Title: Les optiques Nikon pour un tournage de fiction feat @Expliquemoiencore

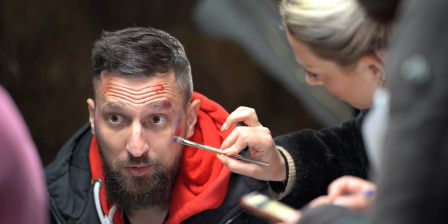[0:03]
Alors nous revoilà sur un deuxième jour de tournage pour le deuxième épisode de la websérie qu'on a commencé à tourner. Aujourd'hui j'avais envie de vous parler des optiques qu'on a utilisé parce qu'on en a utilisé plein et pour différentes raisons. On a principalement utilisé des optiques fixes parce que c'est des optiques qui généralement ont une qualité optique qui est meilleure avec moins de déformations et avec surtout une ouverture plus grande.
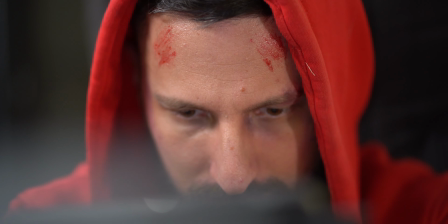[0:25]
Donc ici comme on est dans des conditions de basse lumière le fait d'avoir des optiques qui ouvrent c'est quand même très pratique on a utilisé donc l'ennicor 35 mm
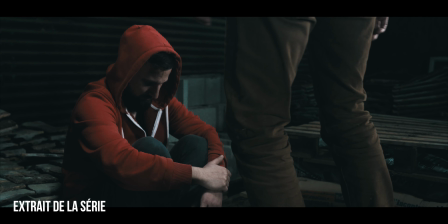[0:31]
50 mm et 85 mm le 35 mm nous permet d'avoir plus de champs et plus de contexte on l'a assez peu utilisé parce que justement on veut cacher un petit peu là on se trouve et le décor le fait qu'il ya des choses dans le décor qui sont pas ouf et qui
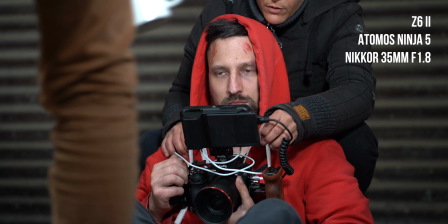[0:46]
qui nous intéresse pas arrive même de plus loin tu fais ton michel ou quoi alors là on change l'optique
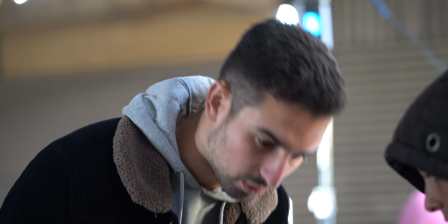[0:53]
parce qu'on va faire les plans sous l'autre angle de vue avec
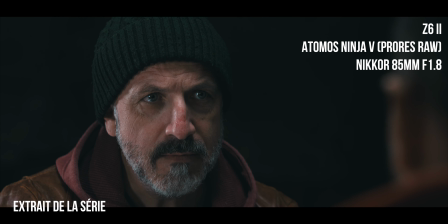[0:58]
les plans sur le côté en fait de chacun d'eux donc là on était sur un 35 et là on passe sur 85
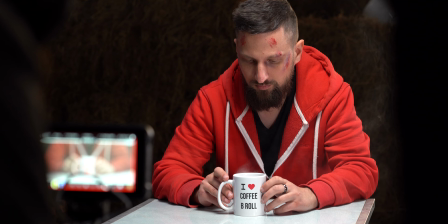[1:03]
1.8 nikon comme on est sur un plan serré visage c'est c'est un peu plus le rendu qu'on ça fait ressortir les émotions c'est ça ouais ouais ouais carrément plus on est sur une focale longue donc le 85 plus on va justement cacher ces choses là et qu'on aura un rendu qui sera aussi un peu plus flatteur sur les portraits sur les visages c'est
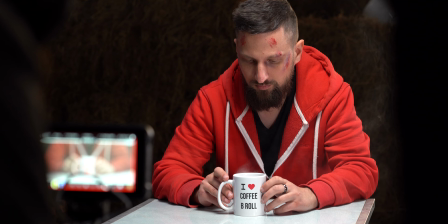[1:23]
un de la tasse avec le 85 mm pour avoir une belle profondeur de
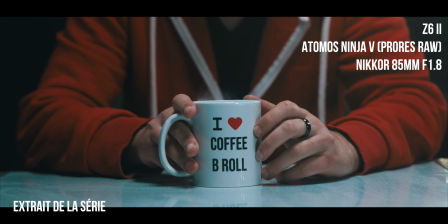[1:28]
champ et un fond bien compressé pour que ce soit joli,
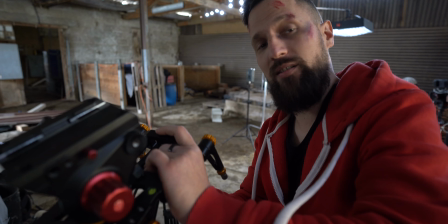[1:33]
qu'il y ait du flou et bien concentré le regard sur la taffe. Et bien concentré le regard sur la taffe. Et donc là, exceptionnellement, nous avons utilisé des focales fixes tout du long,
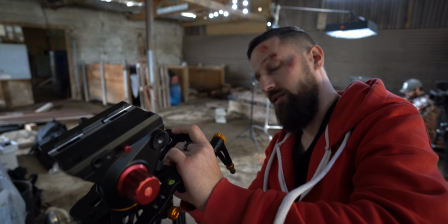[1:43]
mais nous allons utiliser cette fois-ci un zoom pour faire ce qu'on appelle un effet vertigo.
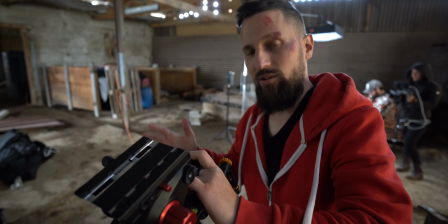[1:49]
Vous allez pouvoir voir, consiste à zoomer manuellement sur l'optique et à se déplacer
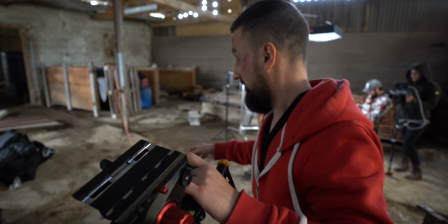[1:56]
avec le slider pour un effet qui a été inventé par monsieur Alfred Hitchcock dans le film Vertigo,
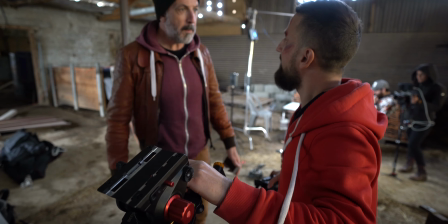[2:01]
d'où son nom Je ne peux pas t'empêcher de ramener ta salle
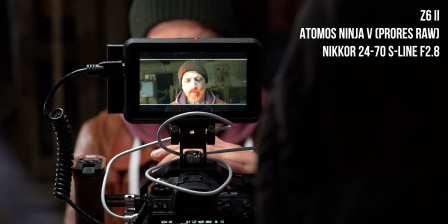[2:06]
J'ai tourné un tout petit peu trop vite 1, 2, 3 1, 2, 3 Voilà, impeccable, là elle était parfaite Le gros avantage des zooms Nikon c'est qu'ils sont de très très bonne qualité
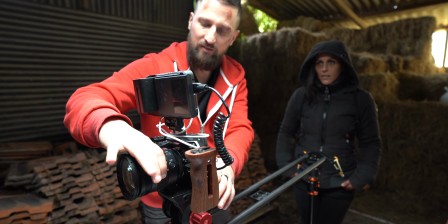[2:22]
le 24-70 c'est juste incroyable justement il évite les déformations il ouvre grand à 2,8 mais surtout on l'a utilisé ici parce qu'on a fait un effet de dolly zoom c'est à dire un effet qui va changer de focale et qui va faire que le fond va se
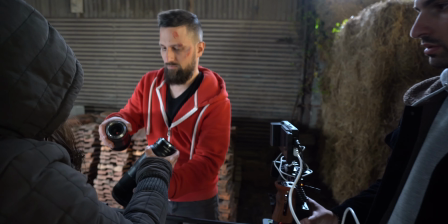[2:37]
déformer et le visage de notre personnage qui reste à peu près à la même taille donc pour ça on avait besoin d'un zoom absolument c'était c'est les limites
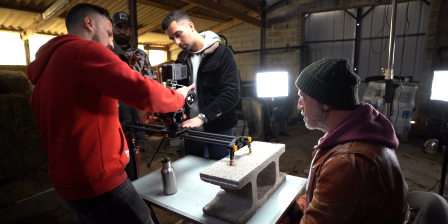[2:46]
des focales fixes on peut pas faire ce genre d'effet avec les optiques z ont aussi une conception spécifique pour la vidéo. Elles réduisent en temps réel le focus breathing et la mise au point reste fixe même quand on zoom. Toutes ces optiques elles sont en monture Z donc on a une très très grande monture, on a beaucoup d'apport de lumière même sur les focales à f1.8 on a quelque chose de très très lumineux et c'est des optiques qui ont vraiment un piqué assez incroyable.
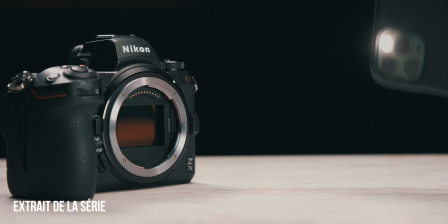[3:07]
D'ailleurs on est obligé de les adoucir pour la vidéo avec un filtre de diffusion tellement elles sont piquées. C'est des optiques photo à la base et là on tombe de la vidéo. Et grâce à la taille de la monture Z,
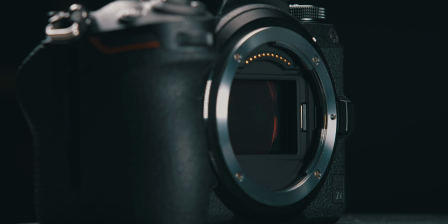[3:16]
Nikon a optimisé l'intégration du puissant moteur pas à pas spécialement pour la vidéo résultat un AF
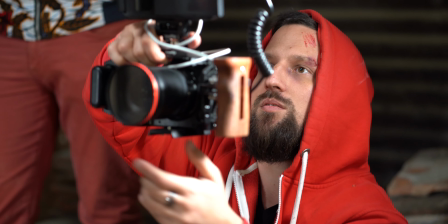[3:21]
très silencieux pour en finir avec les bruits parasites au moment de la mise au point voilà les gens c'est fini j'espère que l'épisode 2
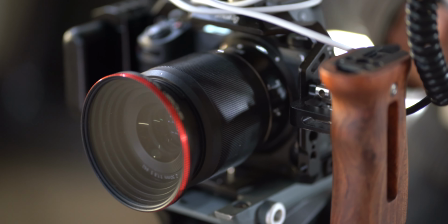[3:27]
vous aura plu j'espère que ce making of vous aura plu aussi et puis on vous donne rendez vous très très prochainement pour l'épisode 3 tcho